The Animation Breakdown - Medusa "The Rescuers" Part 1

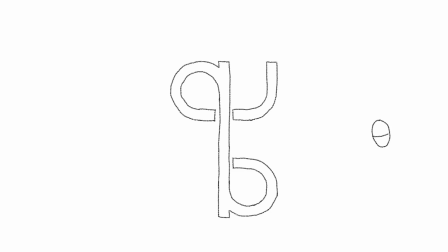(0:00) Boing.
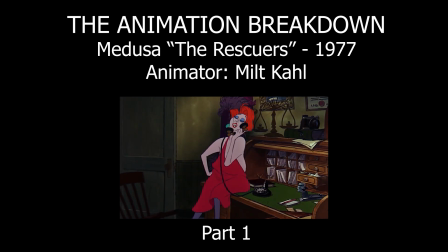(0:07) Madame Medusa's pawn shop boutique. Oh, boss.
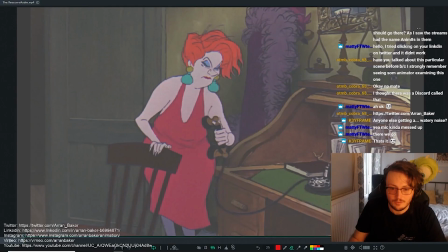(0:11)
In terms of framing, we have our screen left and screen right. So we have an element on the third here. We have our element which we just hooked up from, and then in the upper third we have Medusa's head.
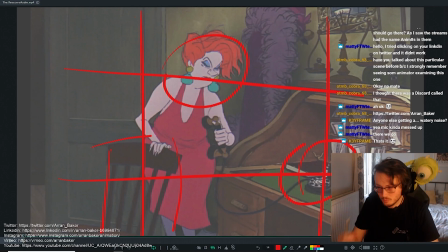(0:29)
So the way you frame your shot is super important. So this is part of staging. So you want to make sure that everything's clear and you're drawing the eye to the right place.
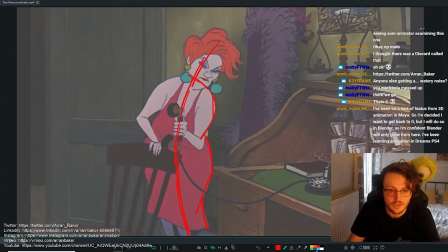(0:40)
So one thing that we can look at, which I'm going to be talking about a lot today, is simple and complex lines. And what I mean by this is we can have, essentially, if I draw it in a different
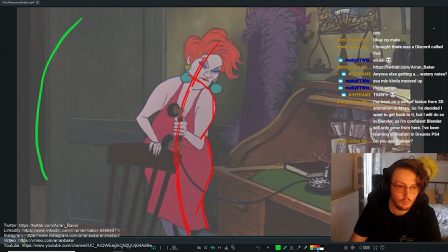(0:53)
color, you can have a simple shape on one side of the body and then complex shapes on the other, and this helps break up the symmetry, makes a more appealing, interesting shape when it comes to silhouettes, and it also helps guide the eye.
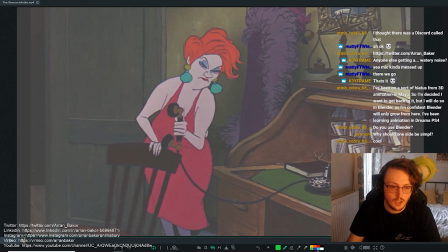(1:10)
We've got like a simple line going through here. It kind of feeds through the elbow, and then we've got these little breaks in her hips. It kind of helps guide towards where that telephone was. Everything's facing into this direction.
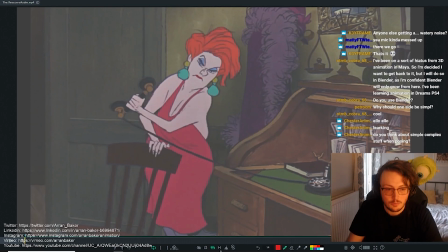(1:30)
Now you can see that this would have been one of their key poses, which is like the overshoot.
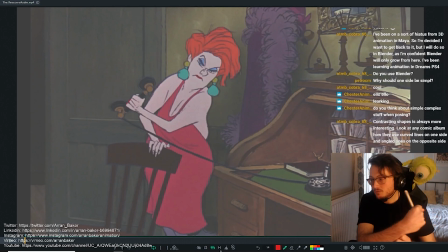(1:36)
So when we have an action, you want to overshoot the action before you settle back in. The reason this, you can see he's exaggerated this much, is it still helps break the silhouette between the arm and the other, like between the hand and the other arm.
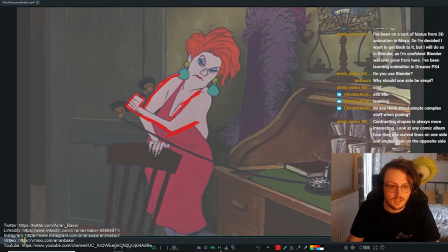(1:54)
So we're still getting some shapes in there that allow the entire silhouette to read. Now, you can also see there's a connection here between the chest and the arm.
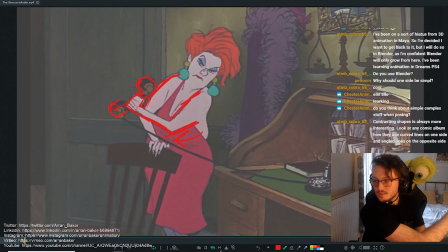(2:08)
So as I'm bringing my arm around, I'm having to twist my chest, and adding twist to the body gives a sense of rhythm, and it helps, it makes a more interesting flow, and again makes the pose more interesting,
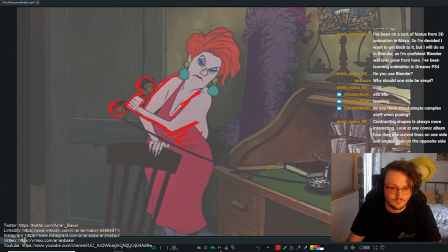(2:21)
whilst also keeping everything connected. You always want to have something leading and following through the action.
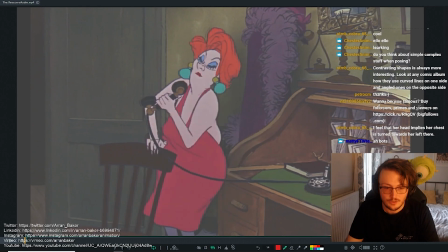(2:29)
So in here, since she's going to sit down onto this ledge of the desk, she's going to lead with her hips. So the hips are pushing first.
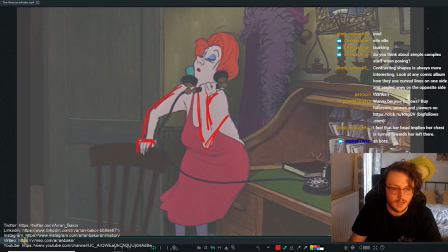(2:46)
So you still got the connection on the hand, so that it's supporting her weight as she leans back. And there's also, as she pushes away, you're getting these opposing actions. So one thing that's really interesting about this is, again,
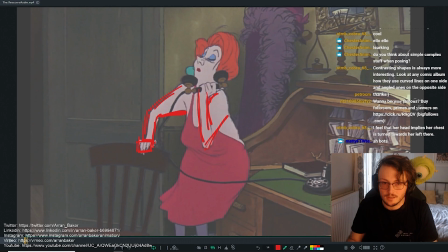(3:04)
it kind of creates more appeal and a slight more entertainment value to have opposing actions. So as the hips are going this way, the chair is going the opposite, so you can feel the distribution of force almost in the middle.
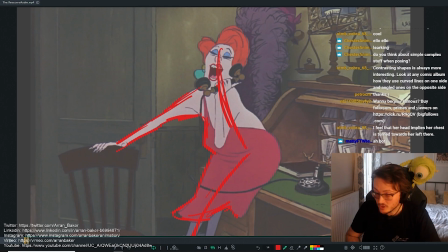(3:20)
Now, one thing that's really important, which I'll probably mention a lot in these breakdowns, is shape language. Now, what I mean by this is, in a character, inherently in their design, they're going to have shapes which are going to be more emphasized than others.
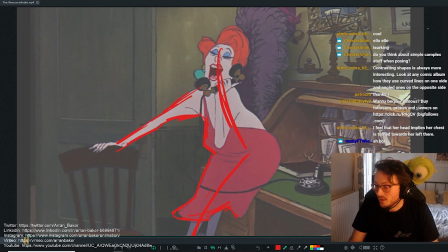(3:38)
So for example, you get the typical, in character design, you'll have a character who may be very heavy on the top, they have very broad shoulders, and then they go very narrow to their hips, like Mr. Incredible, for example, from The Incredibles. And he'll have little legs or something.
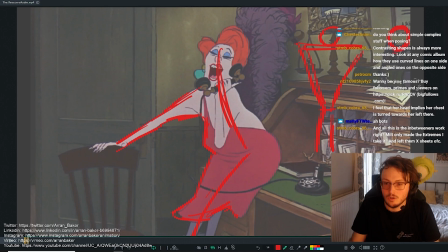(3:55)
And then you may have the opposite, where there's a guy who has very thin shoulders, and then they have a very wide hip.
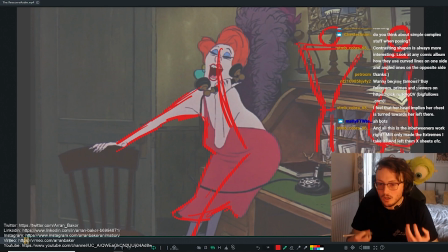(4:03)
These shapes are going to help you to, when you come to posing, to try and bring out a language in the character that is going to be consistent throughout, and it helps make the character feel more iconic.
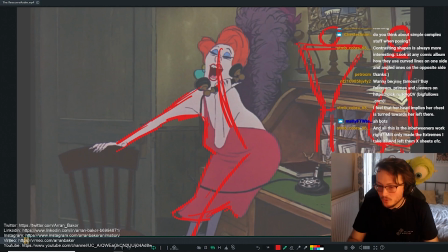(4:21)
And so from a silhouette, you should be able to register who that character is just from the shapes. That's a really important thing here. So again, we've got a simple lines here, and then you've got all the complex on this side.
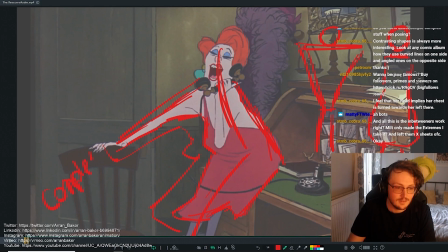(4:38)
So I'll say this is complex, and then we'll do in green is the simple.
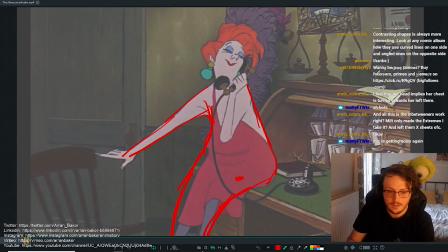(4:51)
So he's kept the legs together, and it makes this nice asymmetry. He could have posed, for example, the leg here, and it would have made the pose feel more symmetrical. But by bringing the leg across, it brings out that asymmetry. So we're getting a lead.
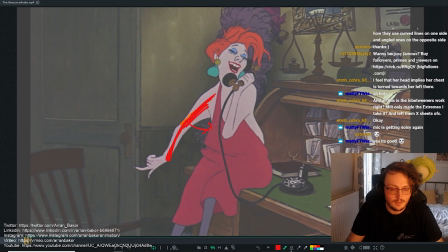(5:10)
We're getting a lead with the upper arm coming round, and then the forearm is catching up, but the hand is trailing back. So you're getting this nice arc, which is going to eventually connect to her hip.
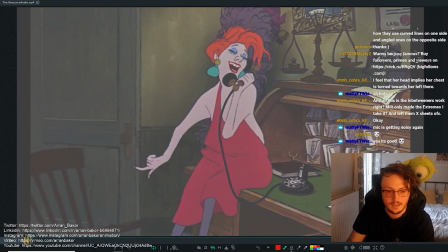(5:25)
So we're almost already easing in, and there's a slight twist here. So this is the breakdown in the hand, where it's started off like this and it's coming around. So we're twisting the hand around now, and we're keeping the finger.
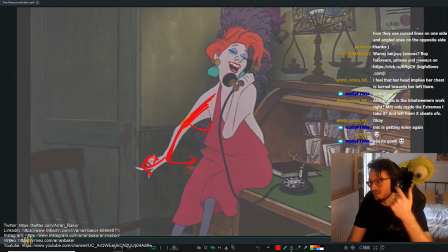(5:43)
So the actual the other fingers apart from the index are already curled in, and he's trailing back. He's overlapping the finger so that it has an offset in timing, and it helps paint that arc. You almost follow the finger and it creates a nice arc going around.
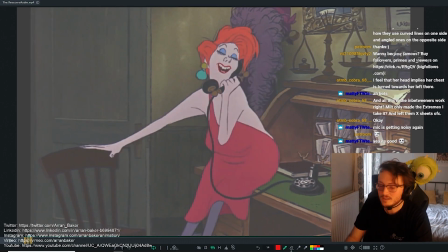(6:02)
This is what I refer to also as isolated animation, which is really good to practice. Is you don't want to have too many things going on in different places at once because it becomes distracting. So at this point he's focusing on the weight shift, and by doing that,
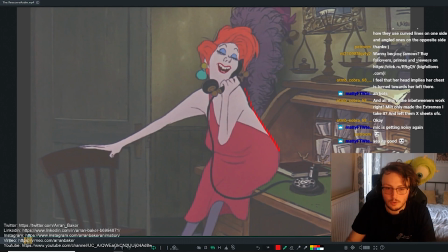(6:18)
what I mean is he's making sure that pretty much everything in the body has finished settling, and now the hand is trailed behind,
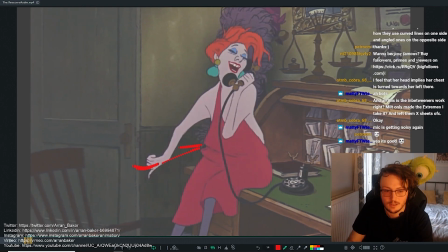(6:26)
and so nothing else is going to move, and now the hand itself practically independently is now connecting to the body. So you're getting an offset in timing, but it's exaggerated, and that way we're now almost focusing on the hand and that action alone,
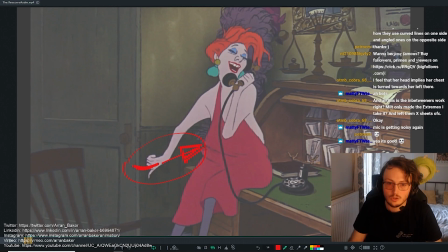(6:41)
and we don't have something like you could have had the head or the hand over here doing something else, but he deliberately kept it simple because it brings clarity to your shot and makes everything read better.
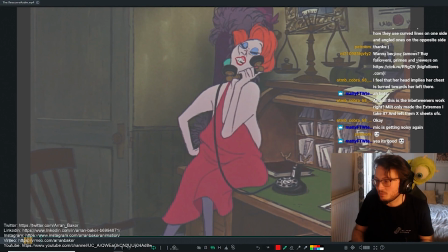(6:53)
And then once the hand is settled, that's when he changes the rhythm up and focuses on a different part of the body, which is the head. So now we're focusing on her face and the performance in her actual attitude in her face.
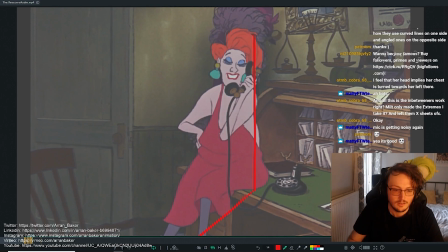(7:08)
We've got this quite nice simple shape as well going through the body where it's nearly a triangle, which I really like. So this is also a way to think about your poses, is if you can break it down into its simplest form. So from here, if this is our triangle, then we've added an extra accent
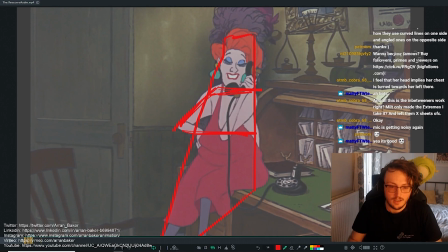(7:29)
on top here, and that's pretty much the only shapes we have. Like, they've added a slight right angle into the leg, but if we broke it down to its simplest form, that's pretty much the shapes that we're working with, which is really interesting.
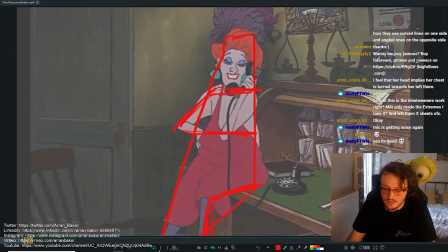(7:45)
And you'll notice this, I feel like the best poses are when they are the most simple in terms of how you can create shapes out of them, because the more detail and the more complex it is, the more difficult it becomes to read.